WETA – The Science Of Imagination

If we're working with the design department, then there will be an art director like Ben or one of the art leads that we generally will defer to in that process. What we're doing, the 3D department, during that time is helping to facilitate what is going to end up on the manufacture floor. So how much do you guys get involved? Is there a really clean break between design and the 3D manufacturer, or do you guys say, in the iterative process of realizing the design concept in 3 dimensions, do you also tweak the design purely for aesthetic things, or are you guys just executing what the design department is telling you? It's an ongoing conversation, and we really try not to change the design
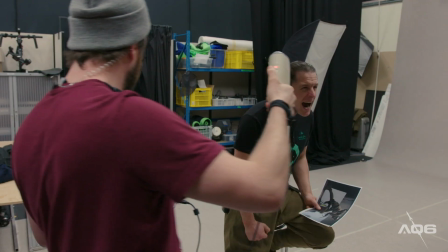because at that stage, generally, a director has locked off a design. But sometimes, if a design doesn't work for manufacture, then it may warrant tweaking the design to kind of fit a manufacture pipeline. Some things just can't be built. Design is not illustration, and this is a massive thing, I think, that people misconception. If you lose track of the fact that you're designing for a final product and that what you're doing in front of you is not the final product, then you're going to get into a world of trouble later on,
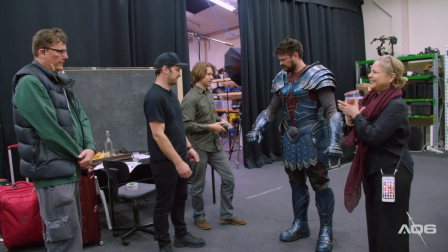because that tire's going to hit the road and that actor's going to be uncomfortable in that armour and his performance is going to be degraded for that,
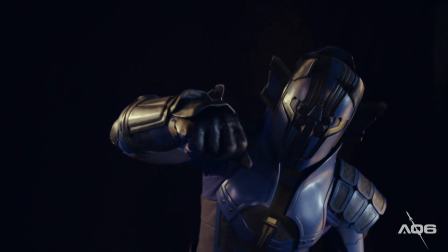and they're going to be cutting into your design on set to make it work for him. In the case of I Am Mother, the project supervisor, Luke Hawker, was also going to be the performer inside the robot suit. It had to be designed to fit his body perfectly. You were the mother. I was the mother, yes. I was mother for a few weeks, yeah. How was it? It was a really awesome opportunity, a really awesome thing. I'm a great sci-fi fan. I'm a fan of like RoboCop, Star Wars, Terminator, all those films. And so when the project came to us, I was pretty excited. So this here is the stunt head.
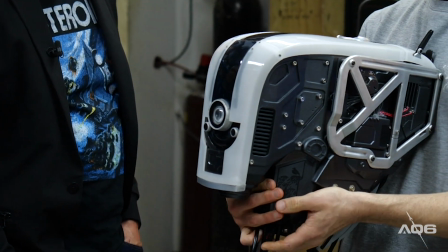So this was the parts where basically we've got, there was only one suit for the whole film.
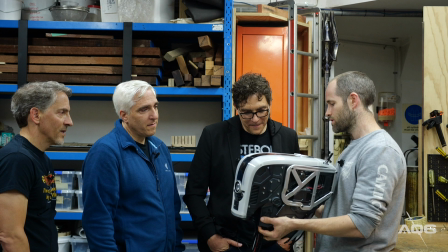And that was apart from the head, there were two heads.
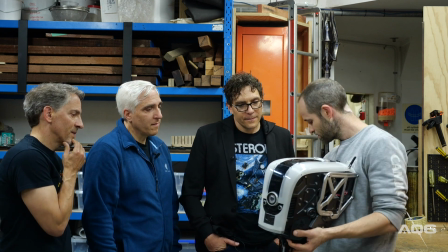And then there were two sets of feet. I had heels on, aluminium heels.
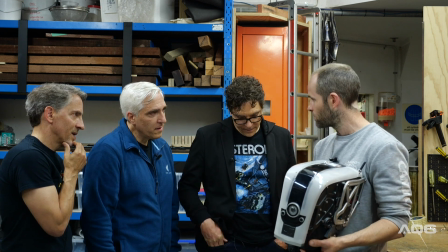And then I had some stunt kind of foam ones to raise me up to the same level. And then a couple of sets of hand.
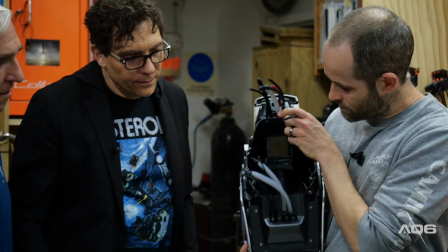But this is the stunt head. Can we see inside it? Yeah, so inside it, you've got basically a big cavity for my big noggin.
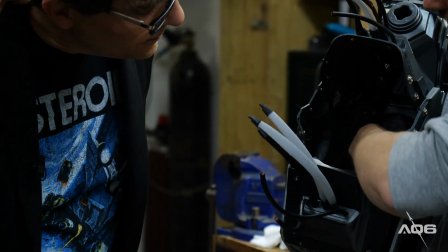And this here is like an ABS sort of blumper.
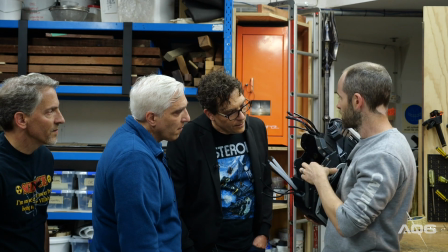And that's the only thing you can see looks like an organic shape. And that's built off my skull cap.
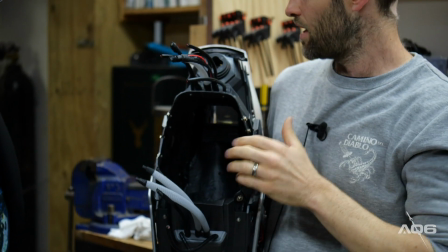And so that's like a kind of a negative sort of section. And the whole idea of this was to raise the head
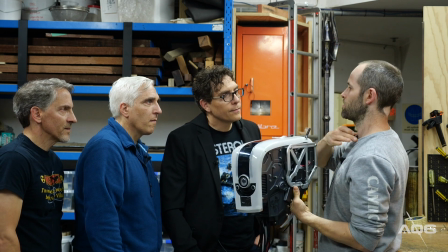slightly higher than my head and then have the pivot point down here and then put negative space in here.
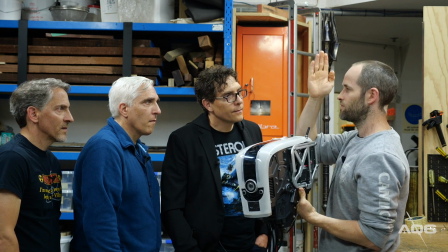So when I'm moving and doing this, it's pivoting in a much larger axis than a human head would.
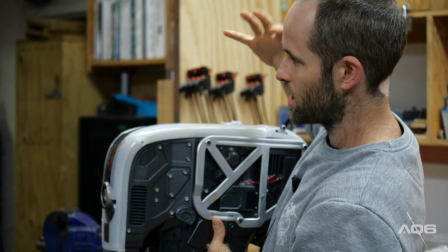And elongating the face also changed the way that the head was being, kind of perceived.
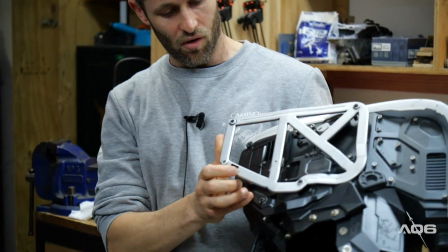And like there's a section here, in fact, this bit's coming off. But right in there, you can see that hole in there.
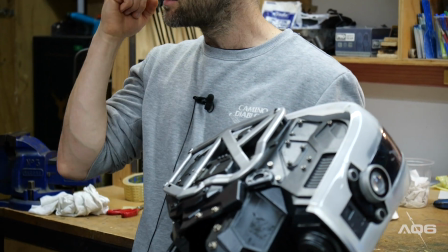That's actually my ear. That's how tight we were getting it.
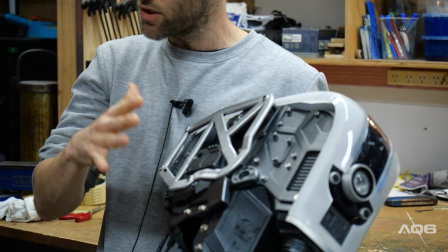Every layer we were going, well, how tight can we get this? And we got it so tight that actually without this there, my ear would be popping through.
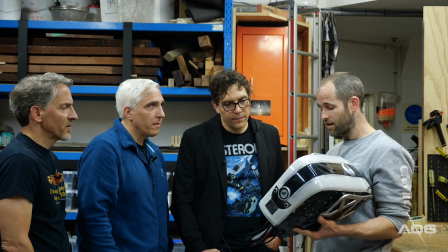Wow. Yeah. So that's designed for your head. Only my head. And in fact, they had to, when they put me on, they actually have to squeeze it open.
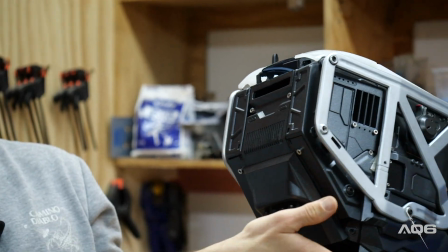Like there's a back section I can't show you that comes off here, but that hole, those 4 bolts come away. And when they put it on me, they literally squeeze it open and then I shove my head in.
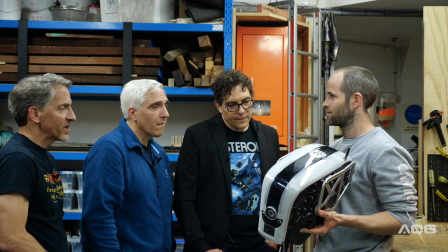And then get put up like that. All to get away from the idea of a man in a suit, right? Yes.
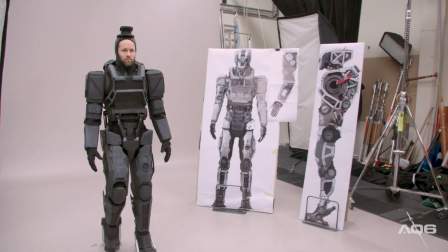It's a critical thing for these types of stuff. And that was all about changing like my physiology by making the shoulders really wide,
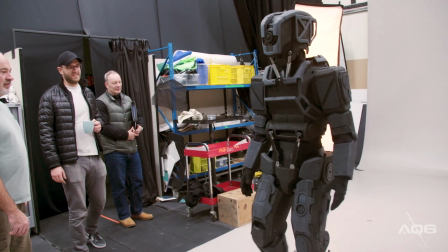making the waist really, really small, elongating the legs to just kind of change it up so that when you see
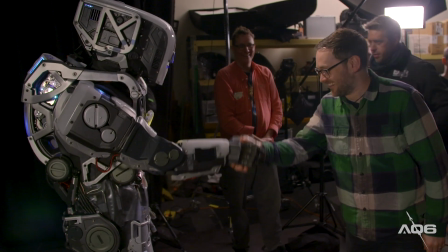the robot moving, you can't pick where the human is.